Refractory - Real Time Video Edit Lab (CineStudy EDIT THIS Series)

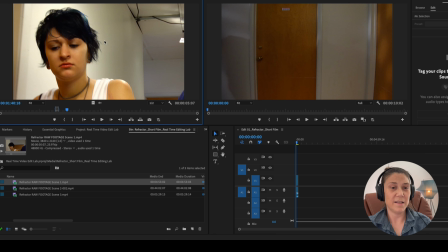250s
Oh, there's a fucking light. You see that light right there? I can't use it.
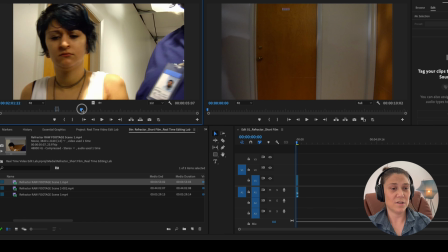256s
So I'm trying to get them to the door because she's going to go see the psychiatrist. And there's a light.
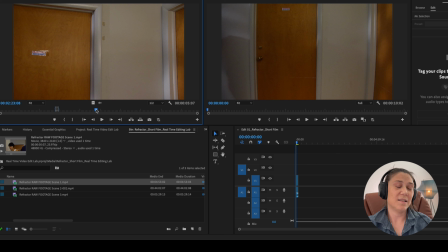263s
When you see the set, instruments like lights, tripods, cameramen in the background, it's not good.
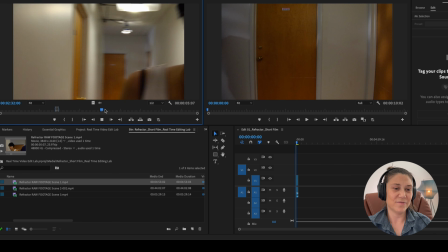275s
It takes you out of the film and you're like, oh, there's a light.
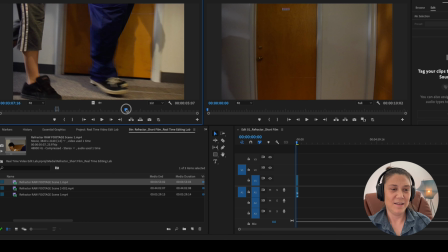280s
What a professional looking light with some diffusion paper on the top.
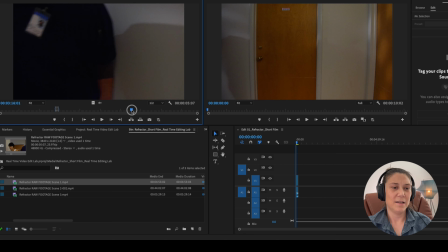286s
Okay, I like the arm.
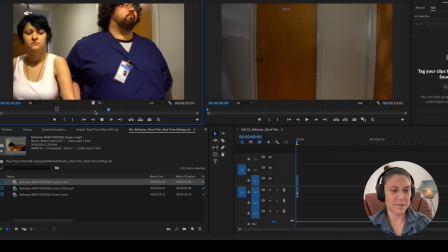292s
So maybe we could cut around all this, right? Camera rolls. There's a C-stand leg.
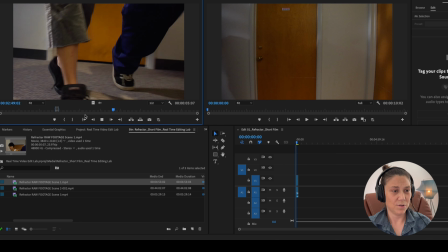298s
I got some legs there. That's cool. But I got to cut around that C-stand.
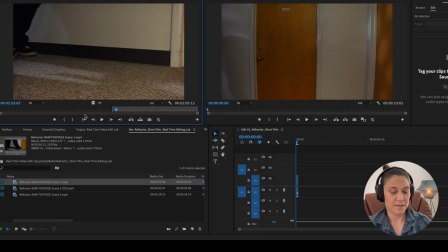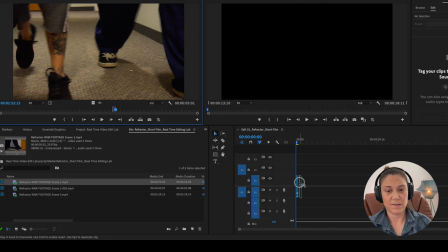311s
Out. So put that here. My guess is I'm going to put music over this.
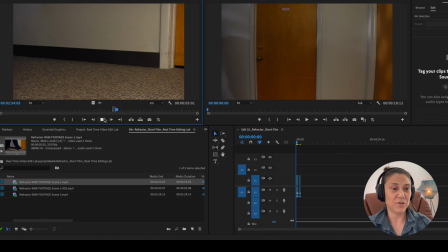317s
All right. This is going to be the intro with titles.
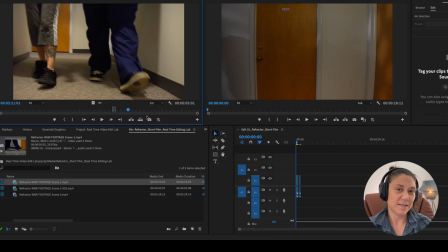323s
They did this handheld. I would have really liked it to been on a dolly and pushed backwards nice and smooth.
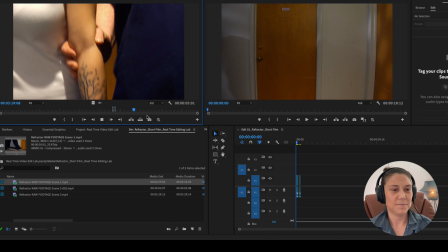329s
But that's just me.
Action.
And I understand they probably didn't have a dolly and they're just running gunning.
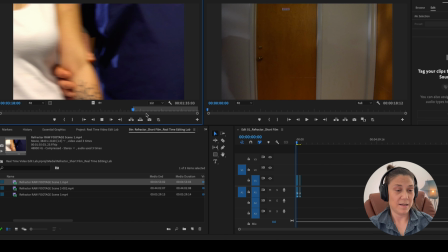339s
The hand.
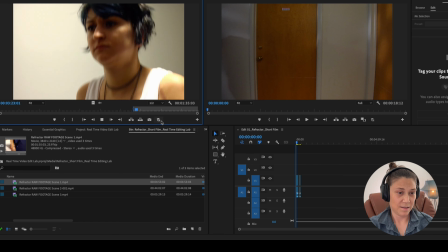344s
Oops.
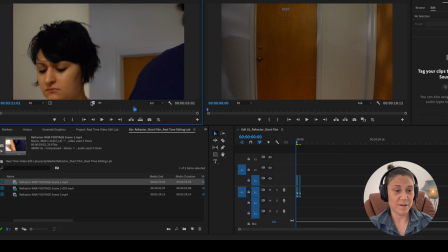347s
All right. I'm not going to use all that, but I'm just going to grab it and piece it together.
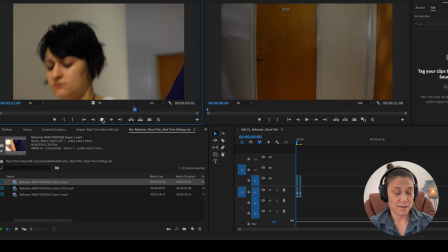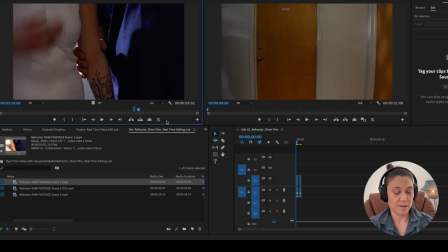357s Action.
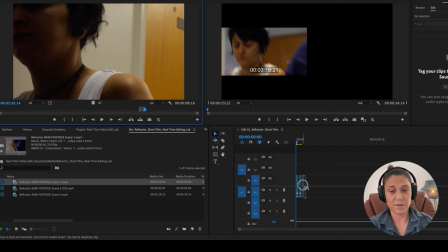362s
That might be usable. I don't know. We'll see what it looks like.
Dolly action.
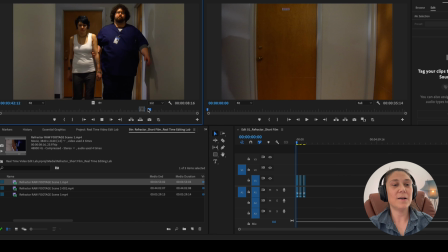368s Action.
Oh, yes. They brought out the dolly. Motherfuckers.
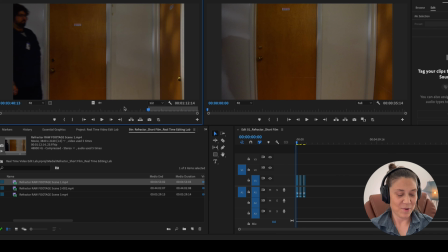373s
Yes. Why did they go handheld at the beginning? This is way better.
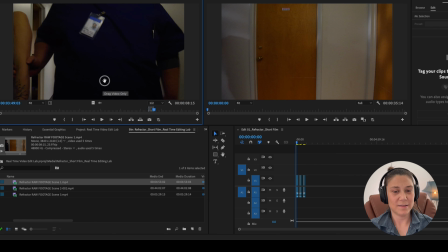380s
With the doors open. You see boxes in there.
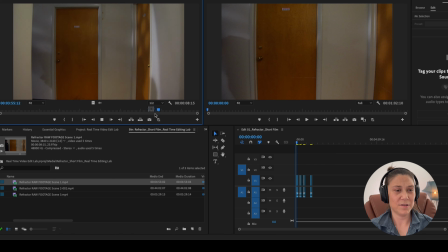388s
There we go. They should have closed the doors. You know why?
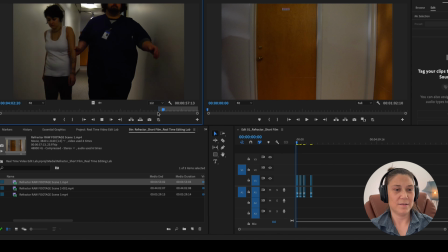395s
Because it looks more creepy with the doors shut. Because you're like, what's going on in this place?
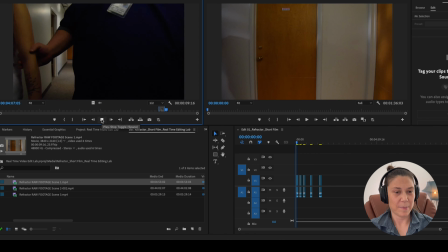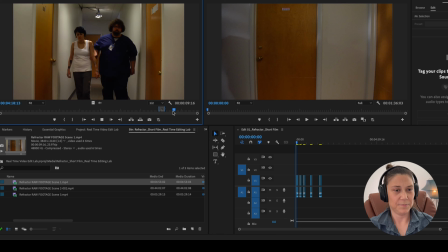408s
What's this stuff? Yeah, that's it. One. Okay. All right.
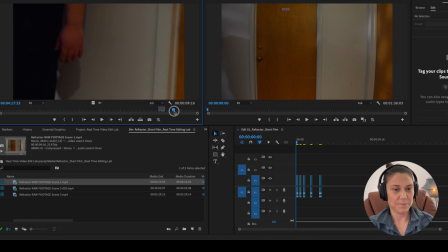413s
So
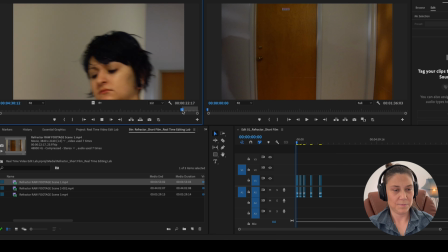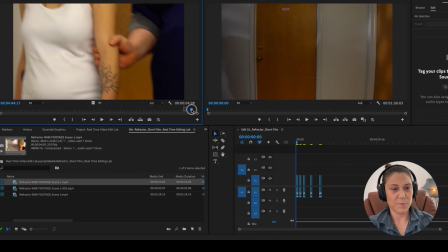421s Okay, sorry. Camera speed. Camera speeds, action. Rolling camera speeds, action.
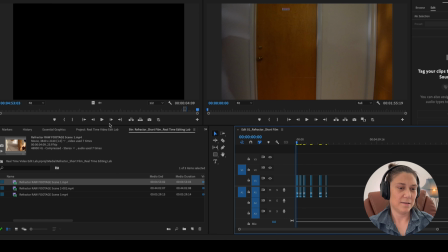428s
All right, so let's see what we got here. This is the opening scene, and we're going to put credits over it and all that.
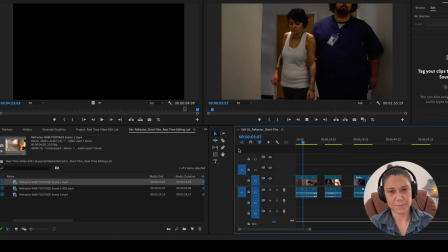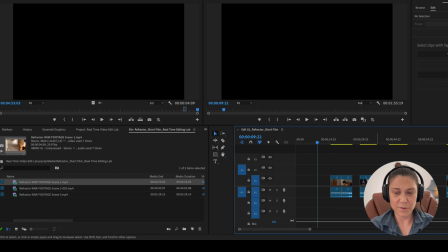443s
Okay, so let's go with the nice dolly.
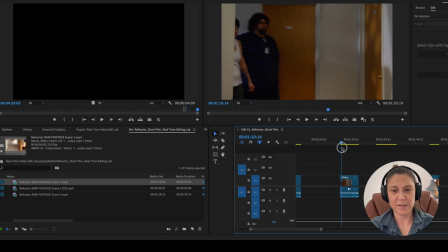449s
Which one did I like better? I had two of them that I picked. Let's see the girl.
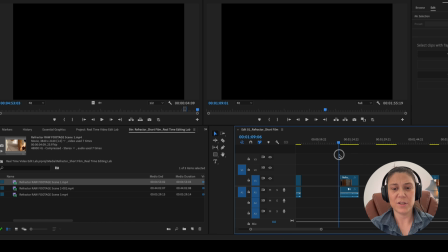459s
I'm not only looking at the motion, I'm also looking at the people's faces and how they're acting.
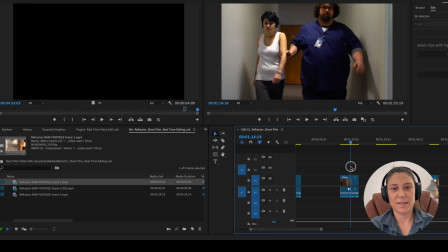468s
Ah, the lights! This one I can't see the lights as much, so I'm going with this one.
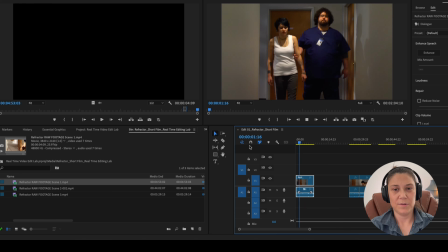478s
Okay. Boom, boom, boom.
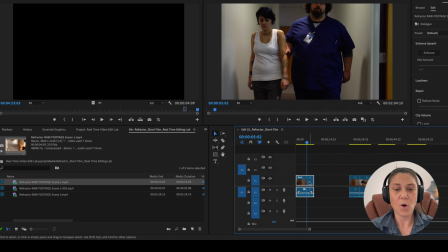485s
Get those lights out of here. Thinking about music so I could hold on the shot for a fair amount of time.
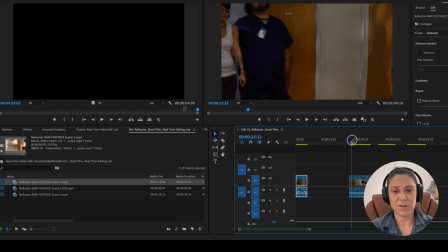494s
Where's that one where she jolts?